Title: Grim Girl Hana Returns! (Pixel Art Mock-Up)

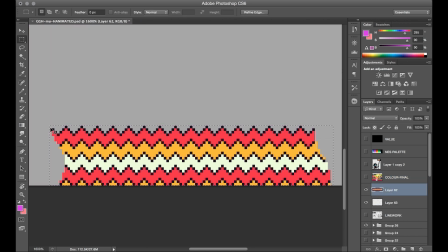16:17 There's this jagged pattern that's supposed to be like a lava river, and I'm working out that from peak to peak of these zigzags is a total of 6 pixels.
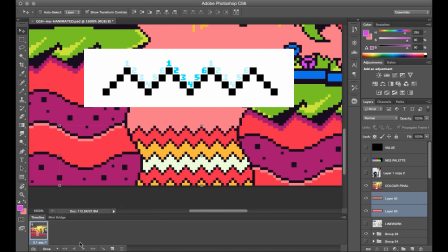16:26 So that will require exactly 6 unique frames to create a constant and loopable motion.
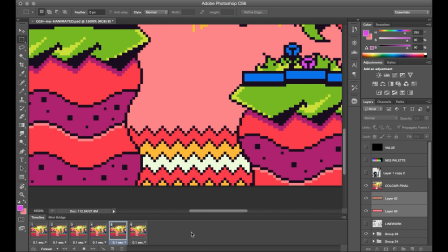16:32 After separating that piece from the foreground, I set up my 6 frames and simply bump that piece over by 1 pixel for each frame. And by the time it loops back to frame 1, everything appears seamlessly in the correct spot.
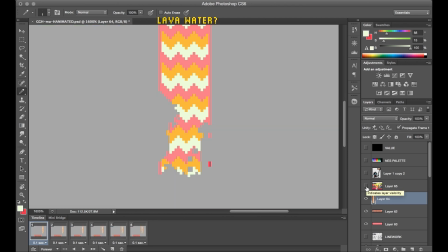16:47 And similarly, I've got this lava waterfall, or I guess it's just called the lava fall at that point. And so this is pretty much the same idea as the river, but it's scrolling vertically, and it should be configured to synchronize with the river loop as well.
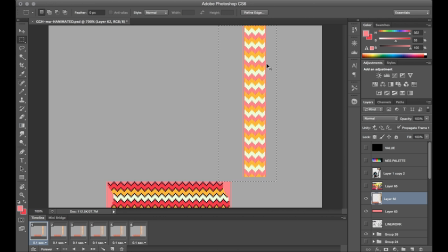17:02 Now, when I arbitrarily drew this, I made this zigzag pattern that has 3 different colors of bands, and they're each 4 pixels thick.
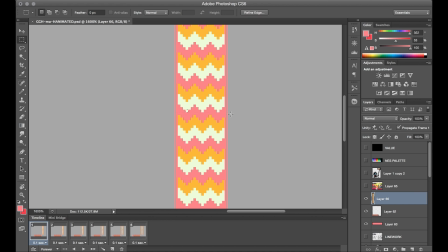17:10 So that's a total of 12 pixels for the loopable portion of it,
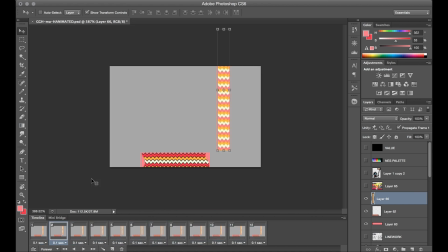17:14 which works out perfectly because if we just duplicate the existing frame count of 6 to 12, that'll work to scroll this component per every 2 loops of the river scrolling. If I had drawn this at any other sizing, I would have had to change the design so that the math would work out in this way, but I guess the pixel god smiled upon me this time,
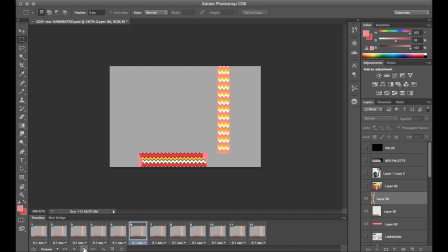17:34 so that worked out quite nicely.
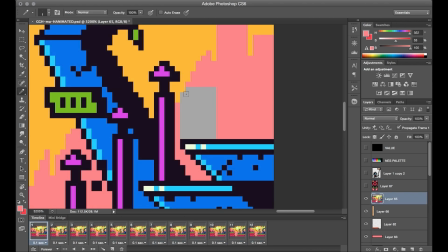17:38 Alright, and here's one that's just a really small environmental detail, but I think it's a really nice touch. I'm just animating a simple 2-frame bounce for this flower here, so basically just creating a down and an up position. Really easy to put together, but it just brings some life to the environment and also adds this sort of beat or rhythm in a sense.
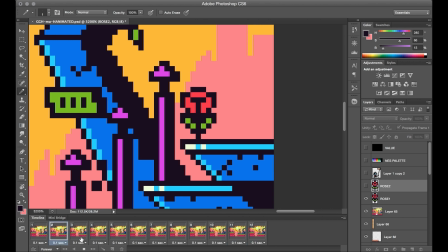17:56 I also really like these sort of animations that keep it simple. I think there's a nice charm to the simplicity of a 2-frame animation like this.
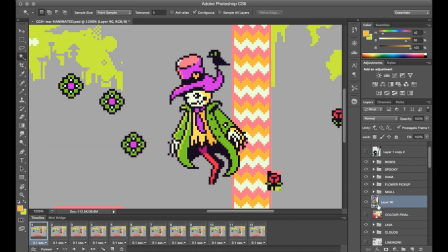18:07 For some character animation work, as I mentioned, I'm going to have Crow saying a few things here.
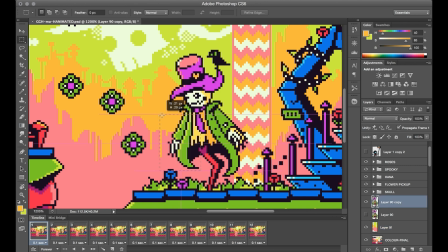18:11 So I wanted to work out a few simple gesture poses, just so his arms could move between a few positions while talking, and also having his mouth move a little bit too.
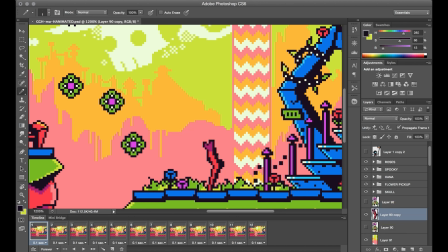18:21 I've never animated a Scarecrow character before,
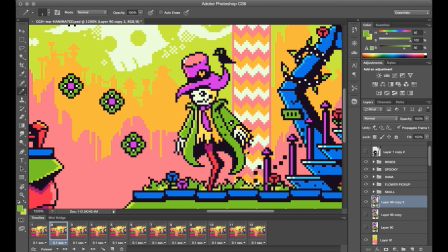18:24 but I thought it'd be fun to bring the post into the movement here as well, as if it'd kind of work like it's his spine and legs, so it could tilt and bend around a little bit. So the first thing I'm doing here is just leaning him back a little bit, like he's straightening up to talk, and then just kind of working out a bit of repositioning of the rest of his outfit.
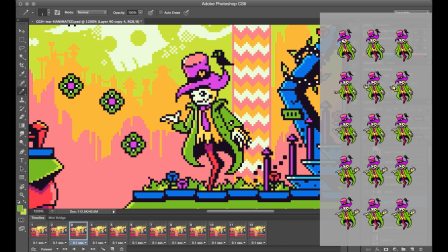18:43 His full set of animation just ends up being a few subsets of different positions, usually about 3 frames each, just to achieve that gesturing and talking.
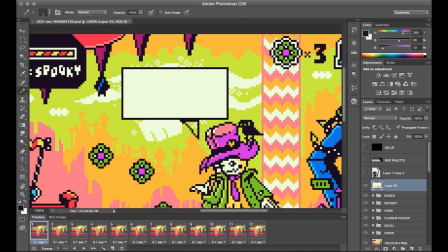18:57 And so the final thing is going to be adding a text box and dialogue for Crow. So I started by sizing out the text box first, just to fill a decent amount of space within the design, and then sized out some small lettering that's built at a sizing of 3 by 5 pixels. I wanted to do kind of a scrappy storybook type of font to fit the vibe here.
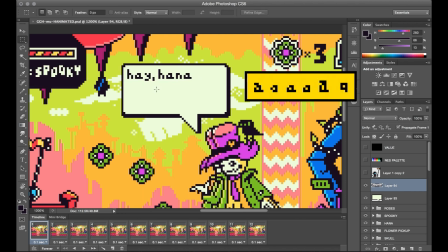19:17 And I always find the lowercase letter A can actually go a few different directions compared to a lot of the other letters. Like you can do it with or without that terminating top part, or serif versus sans serif, etc. The good thing with this lettering though was that it could be a little bit looser probably.
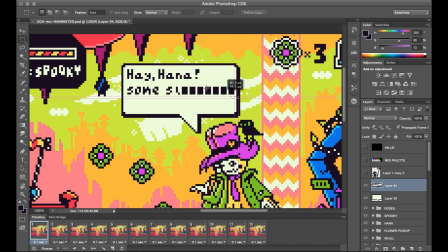19:36 Having a bit of randomness or imprecision would actually suit the feel here, I think. So, you know what? I think we're actually ready to go into the reveal of the final art. So here's our first look at the world of Girl Hana.